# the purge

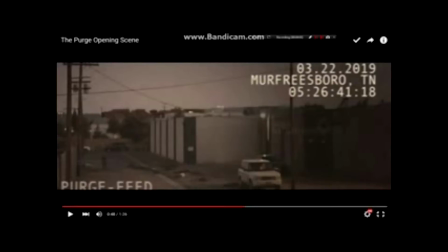(4:05)
We can see that the street lamp or lamp light here would normally be an orange or a warm colour, whereas for now it's grey and bleak. The mono colour scheme throughout the opening gives it a cold
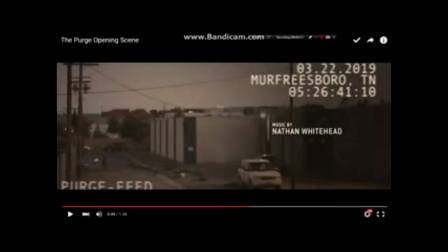(4:22)
and unsettling feeling because nothing's how we see it in everyday life. It's different, it's bleak, it's dark and cold. The only colours we generally see are bright oranges and different bits like that.
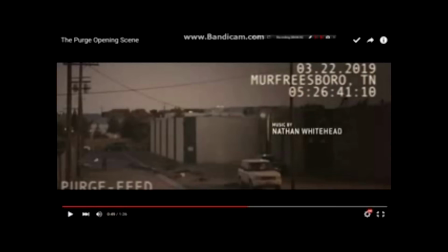(4:37)
This can promote the violence because of the orange we generally represent with either danger or fire, so we see it as definitely stereotypically linked to violence because it's something bad's happening.
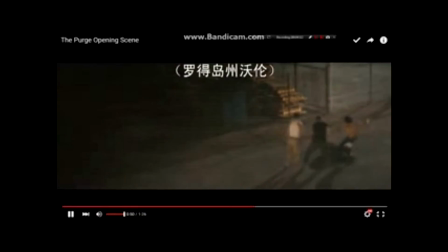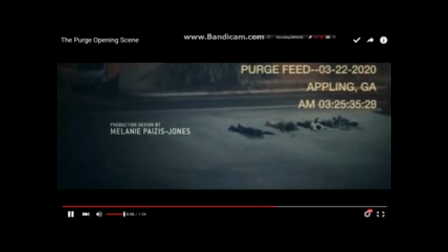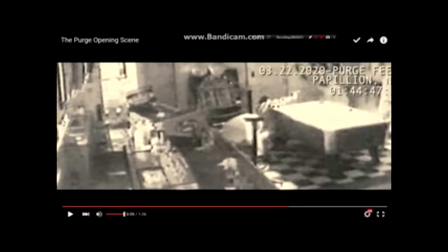(5:02)
we can see that the transactions between the different cuts are quick and fast. This keeps the opening moving, but also puts back into the perspective of CCTV camera, as CCTV cameras would continually chop between, they wouldn't fade or crossfade between each other.
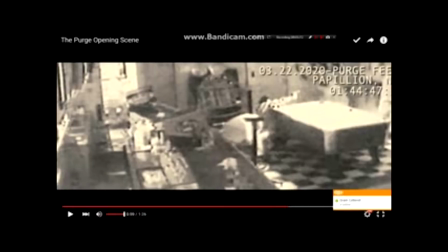(5:21)
The scene we've just paused on now is a different type of angle we're at for the CCTV camera. We're still a long shot, however we're more lower down and closer to the violence, so it's merging the audience with the violence more and pushing them to watch it and and be influenced by it.
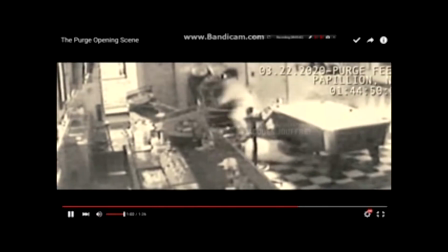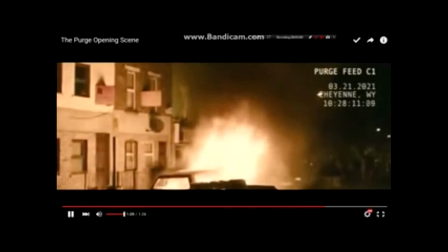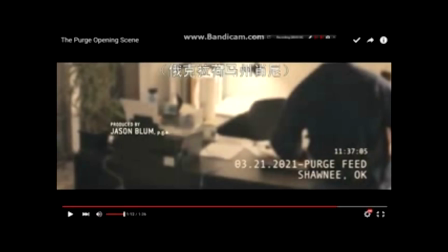(5:55)
And here we've now got more of a eye line sort of angle, and the audience as a viewer being pushed into the scene more, and they're being brought down towards the violence. They're feeling more influenced by, more part of the scene, more merged into the opening.
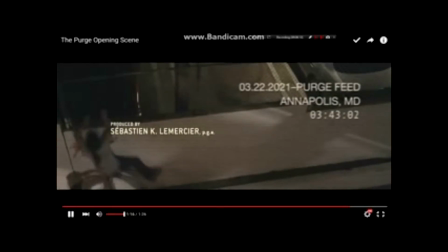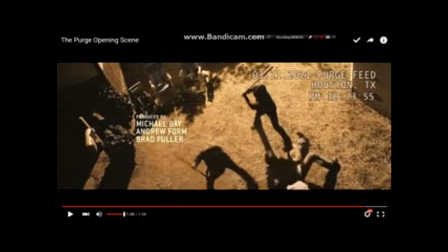(6:19)
Throughout this scene we've seen different props used which stereotypically we link to violence and represent it. In this scene we've got the baseball bats, we've had the guns, we've had punch and physically hands on hands violence.
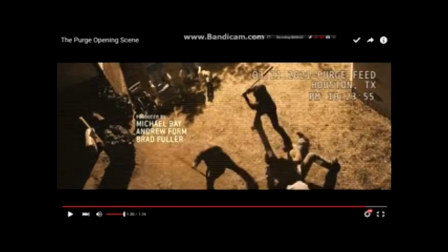(6:33)
All of this links back to violence, and the whole opening itself is pushing violence strongly towards the audience.
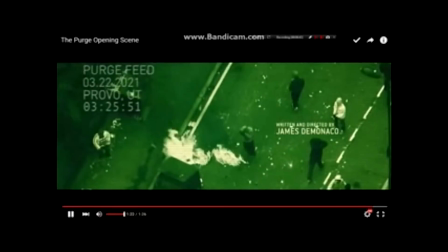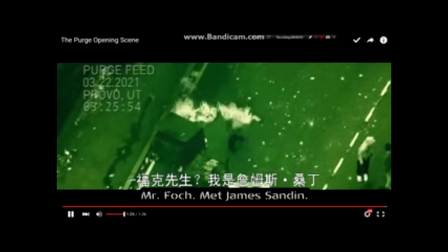(6:47) Mr. Falk?
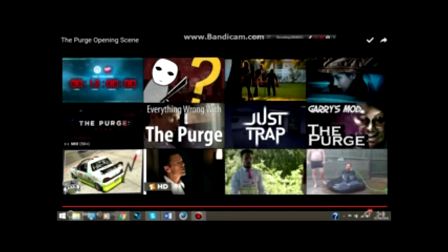(6:51)
Throughout the opening it was all done in mono colour scheme as well as low-key lighting, so these two combined together give this bleak and unsettling atmosphere on the audience, and this a cold atmosphere as well, because there's no depth to anything.
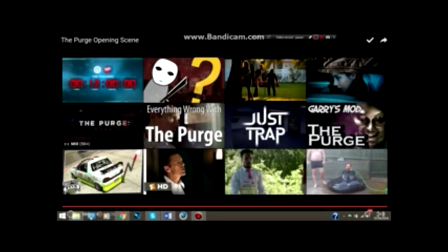(7:09)
It seems like there's no life. Throughout the whole opening there was only one track of score. There was no ambient sound, and there was no diegetic sound. This is unnatural and
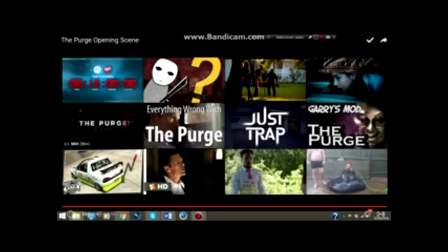(7:26)
concerned and makes the audience feel uncomfortable, because generally if there was a gunshot we would hear the gunshot. Well, we don't in the opening, so it makes the audience feel on edge because they don't know why we can't hear it.